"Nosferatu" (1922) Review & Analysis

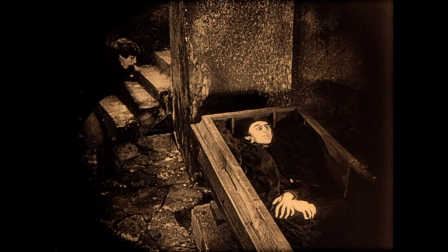The word Nosferatu was apparently a formerly obscure Romanian word meaning vampire, though there are older related words from various ancient languages.
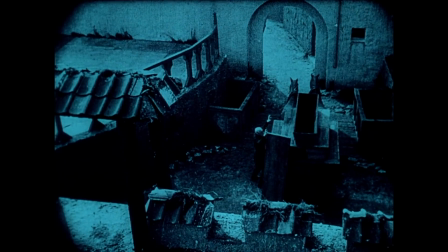Now I'm going to go through some random things that I appreciate about the film. There are a lot of cool little tricks that make for interesting viewing.
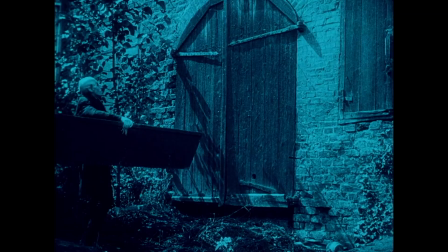We saw some of those earlier, the quick stop motion cuts that show Orlok's supernatural powers,
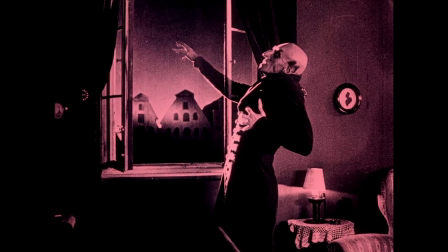and the disappearing trick used when Orlok went inside his new house and again when he died.
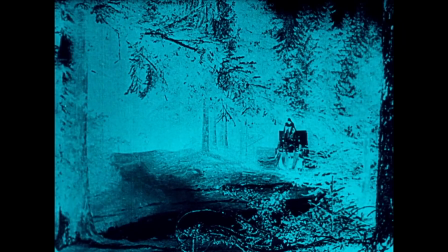There was also a very random segment when the carriage was first taking Hutter to Orlok's castle that used the photonegative effect,
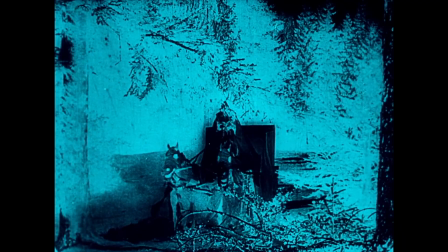something that seems to have had no other purpose other than to provide an unexpectedly bizarre look and atmosphere for a few seconds.
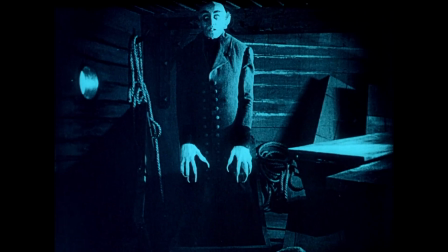Then of course, there's the performance of Max Shrek, the actor who played Count Orlok.
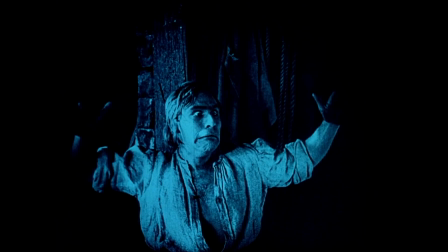The fact that the word Shrek in his native German also means terror or fright seems to have provided him a destiny to fulfill.
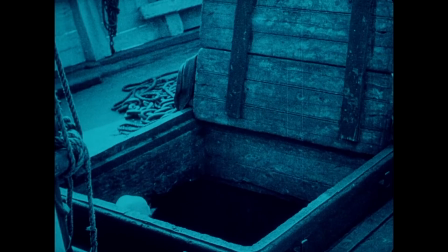A perfectly mysterious name for someone described as a loner with a peculiar sense of humor in real life.
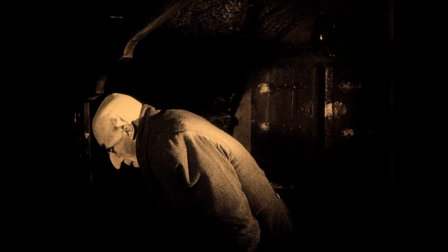His performance was phenomenal. It was miles ahead of the stereotypical Dracula that became cliche in later decades. Orlok's bushy eyebrows, hooked nose, and long lanky body coupled with his restrained way of moving really makes for an unsettling character.
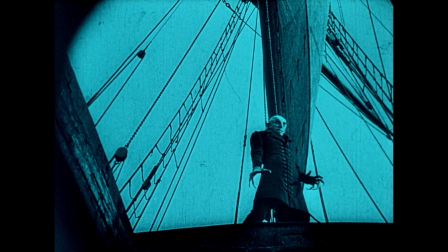Roger Ebert described Shrek as playing Orlok more like an animal than human being.
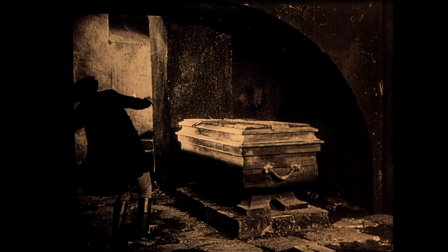Not to mention those long, crooked, claw-like fingers. They really stick out in certain parts.
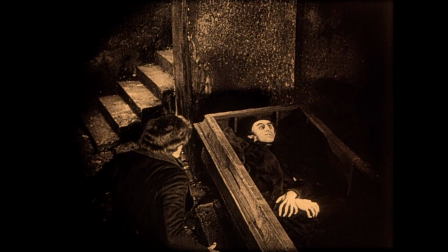For me, it was when Hutter found Orlok lying in his coffin. Even though he's not moving, those fingers rest on his body, looking very misshapen and disturbing.
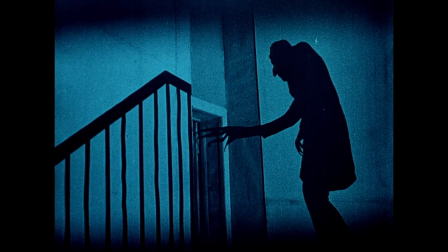And of course, when we see his shadow reaching for the door, the fingers getting longer and longer as they inch towards the doorknob.
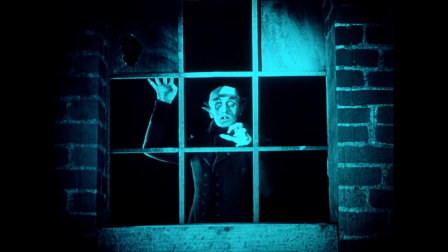And there are quite a few other instances that highlight his weird hands. And of course, it would be a travesty to not talk about the makeup.
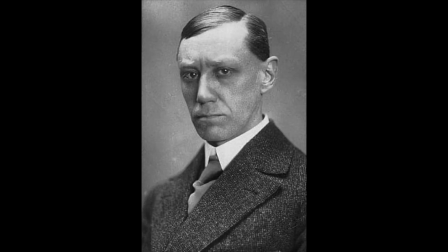The makeup is what made the character of Orlok such an enduring image of classic horror.
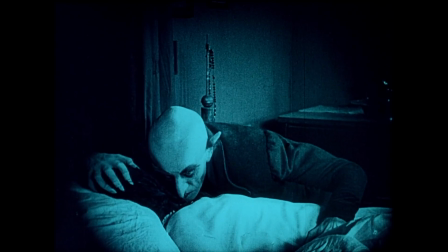For a comparison, here's what Max Schreck looked like without makeup.
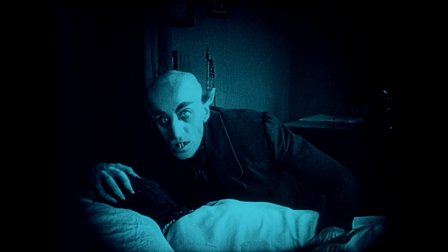Orlok's scrunched, rat-like face, his deathly pale skin completely devoid of all hair other than his eyebrows,
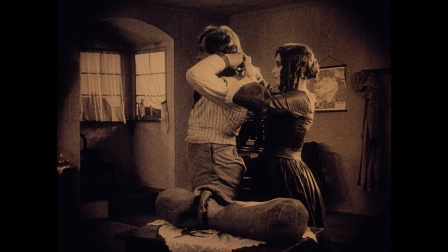makes him look like something truly not of this world.
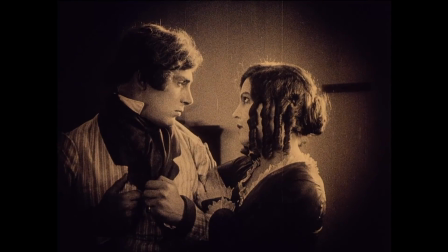There's also an interesting difference between the acting styles of Gustav von Wagenheim, who played Hutter, and Max Schreck that I think should be noted.
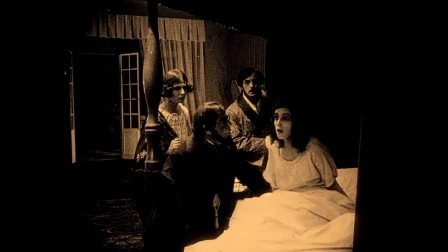Wagenheim's acting is very exaggerated, more in the mold of silent films from the previous decade.
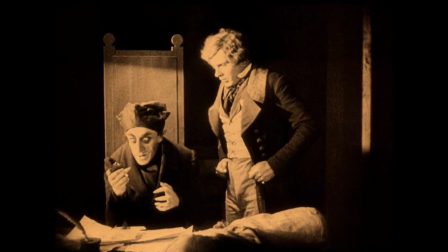The same can be said, to a lesser extent I guess, of Greta Schroeder, who played Ellen.
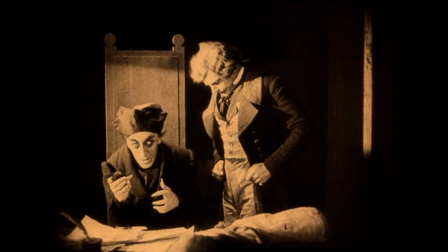While Schreck's acting style is much more subdued, much more modern most of the time, his movements are subtle and slow.
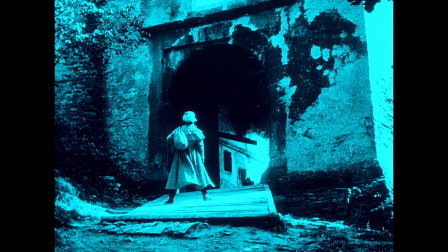I'm not sure how intentional this juxtaposition was, but I just thought I would mention it. There are other interesting elements of the actual cinematography as well.
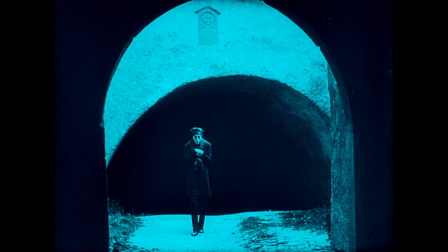The cuts are longer than most other movies at that time, a technique that was generally used by those in the German expressionist school.
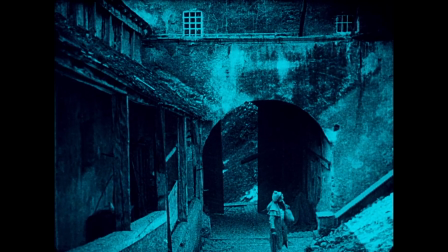This is in contrast to certain other influential directors like D.W. Griffith, for example, who favored many short cuts.
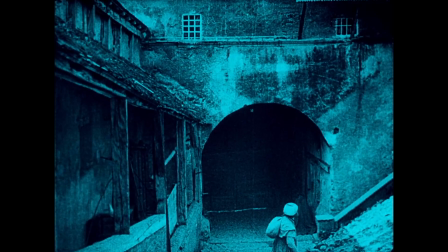The effect that longer cuts often have at Nosferatu is extending the suspense.
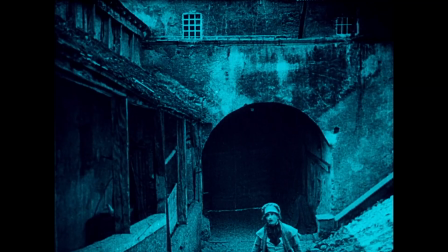In some of the more chilling scenes featuring Orlok, the shot is just a bit longer than you would expect,
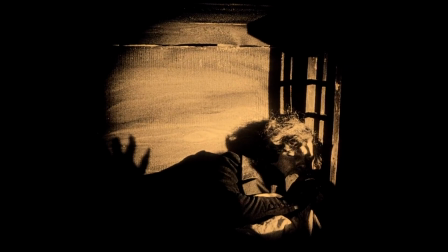Take again the example of when Orlok is creeping up on Hutter while he's pretending to sleep. The shadow creeps up the wall slowly, then stays there, and stays there, stretching out the fear for a slow, tense burn.
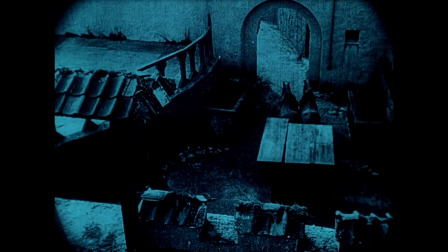There's also the instances of higher camera speed. Let's revisit the scene where Orlok is stacking the coffins.
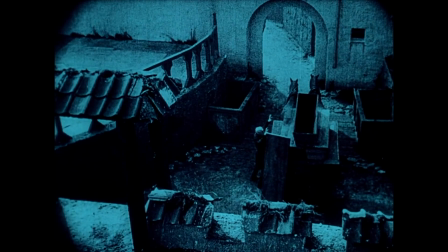The camera speed is increased to give the effect of Orlok being unnaturally fast, which is in contrast to the normal camera speed throughout the rest of the film.
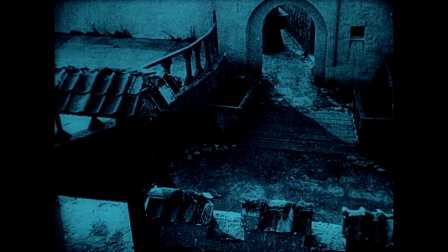When many people think of silent film, they think of slapstick comedies that were usually sped up for comedic effect.
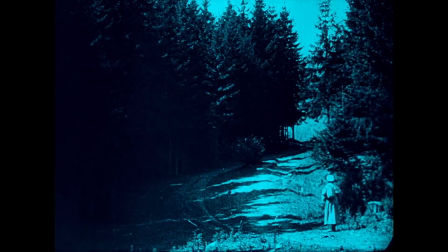But for a film like Nosferatu, it serves a very different purpose. It was used intentionally to show off Orlok's ability of super speed.
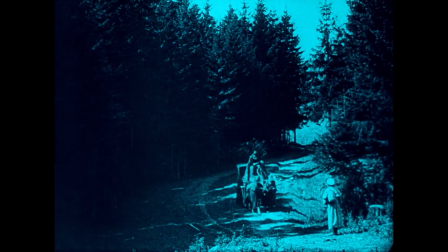We can also see the sped up effect when Hutter is being driven by carriage to Orlok's castle for the first time.
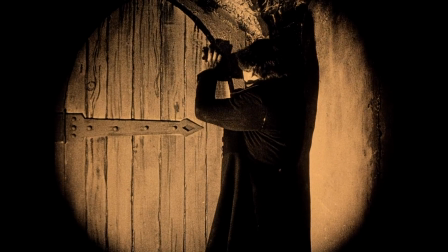Maybe most people today wouldn't see Nosferatu as being that scary.